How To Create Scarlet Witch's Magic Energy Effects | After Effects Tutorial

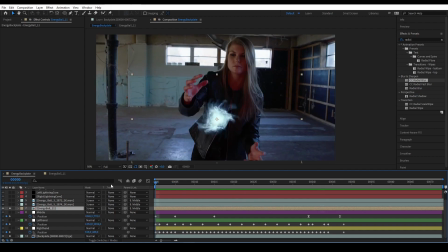What I also did was to apply this effect to another energy ball layer.
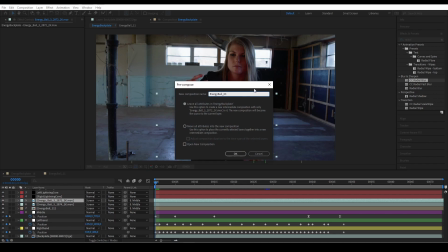So I pick energy ball 3, pre-comp it, and just basically copy-paste the effect from the previous energy ball to this one.
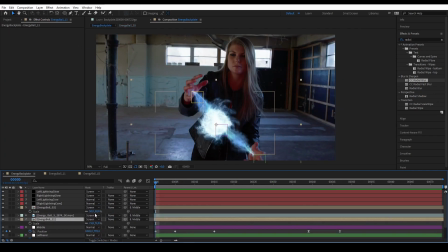Once that's done, back in the main comp, you might want to readjust the ball size and position, because it has changed due to the effects that we have applied.
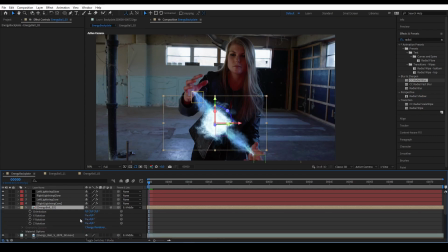Then you might want to turn this energy ball to 3D layer and rotate it in the Y axis slightly.
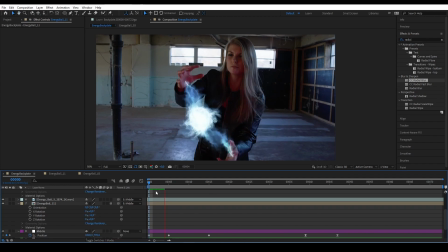That way, the energy rotation will look less two-dimensional. And then what you want to do next is pre-comp everything.
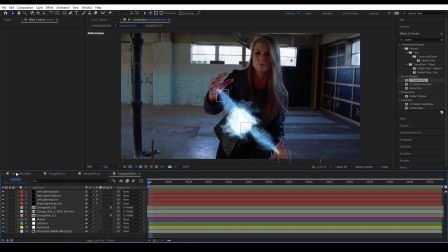Name it energy ball main. And now we have everything nested to a new comp.
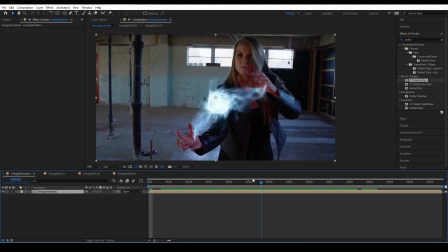The problem is, we want the plate inside the pre-comp as a guide, but we don't want the plate to be rendered outside of the comp.
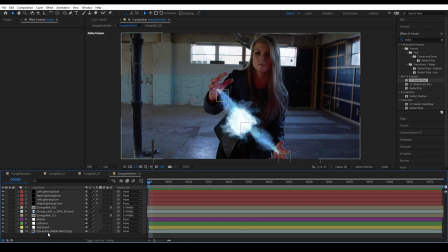So to do that, we go inside the pre-comp and change the back plate inside the pre-comp to guide layer. And now the plate is not rendered outside the pre-comp. Nice! But now, because the plate and the nulls are inside the pre-comp, now it's missing in the main comp.
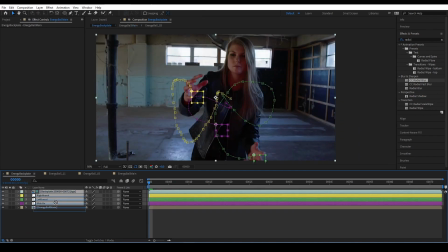So what you want to do is copy them all into the main comp, and then on the plate, disable the guide layer.
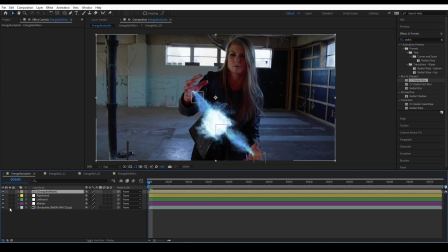So now we have the plate and the nulls back in the main comp. So now we want to colorize the energy.
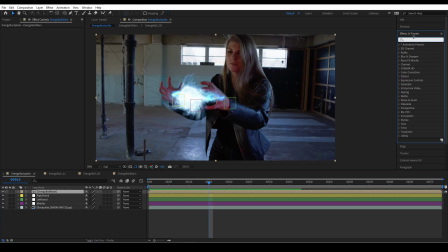Thankfully, everything is now grouped, so we can just color the pre-comp. So let's add curve, lower the midtones to make the color a little bit more pronounced, and then add glow and set the threshold to 68. And then set the radius very high, like 800.
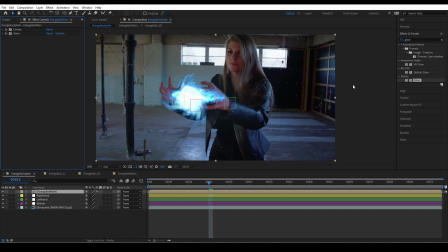Now the glow is more spread out. Then add hue and saturation, click colorize, and set the saturation very high. And now we have a nice red energy.
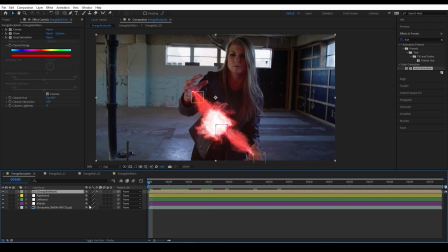And then to make it more blend in, change the transform mode to screen, and there you go.
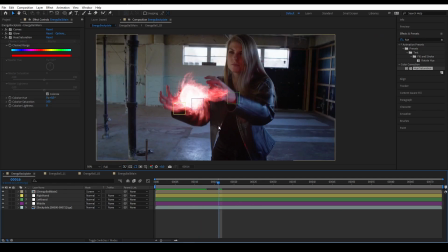Next, what you want to do is rotate the hand. The energy ball is supposed to be behind the hand.
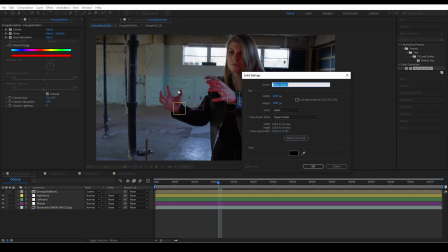So, there are so many ways to roto, but what I do, I usually create a separate solid layer named roto mat, where I will do all my roto.
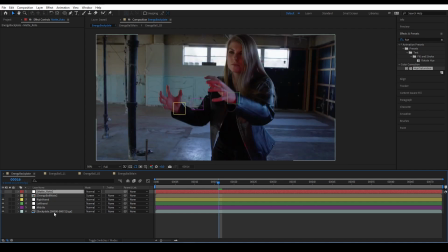I do this so if I ever need to move the roto around or copy it somewhere, I could just grab the layer.
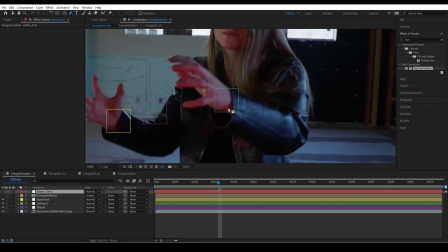And then we can start rotoscoping.
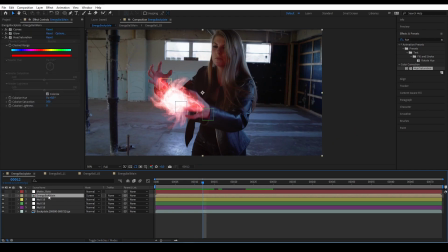Once the roto is done, I could just take my energy ball below the roto, change the mat to luma inverted.
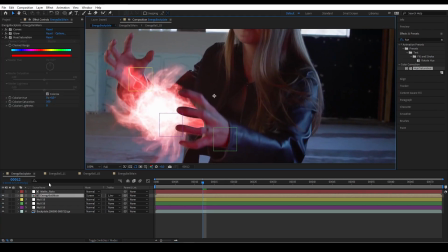And now the masking is applied to the energy ball. Of course, as you can see, the roto is still rough. To fix that, we can just add fast blur to the layer. Perfect.
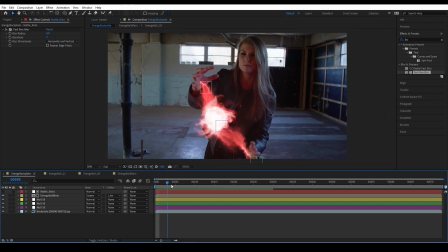Now what we're going to do is going to add light from the energy leaking into the fingers or light wrap.
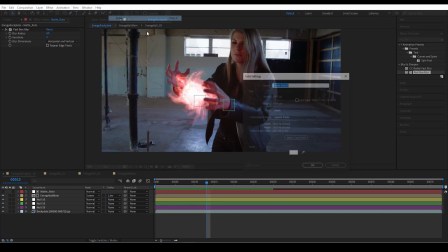So to create light wrap, create a new solid and name it light wrap.
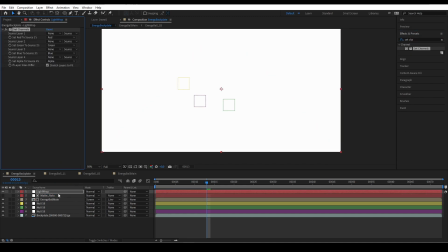And then add set channel and set all the source layer to our energy ball and effects and mask.
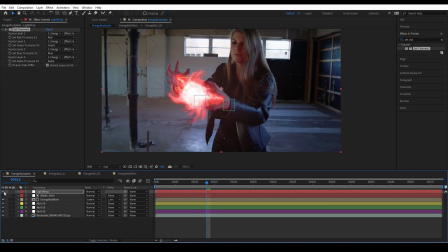Now if we solo this, this solid has become the identical copy of the energy ball layer. Next, we're gonna set mat, set it to our roto, and also set effects and mask.
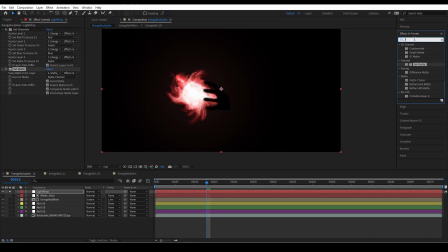Then click on invert layer, and now we have this. Then we want to blur it like 10 pixel. Then duplicate the set mat, bring it to the bottom, and then uncheck the invert.
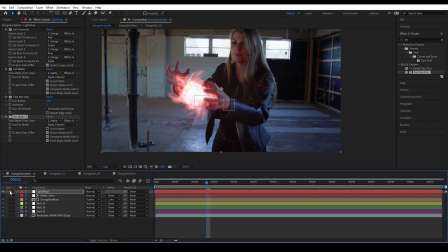Now, the excess of that fast blur is now trapped inside the mat, simulating a light leaking to the fingers. Then set the transfer mode to screen, and now our shot blends in better thanks to the light wrap.
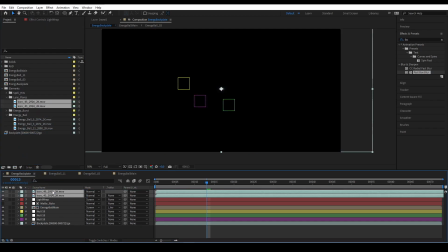For this next part, I'm going to skim over very quickly, but what I did essentially is I use ActionVFX anamorphic lens flare to add the illusion of energy hotspot on her hands and the energy core.
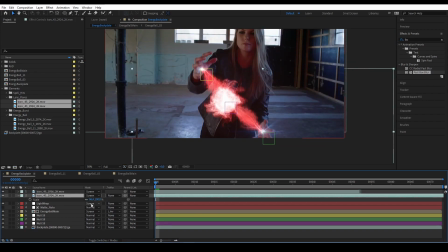I simply just add the lens flares, position them accordingly, and parent them to the appropriate nulls, the right hand nulls, the middle nulls, the left hand nulls.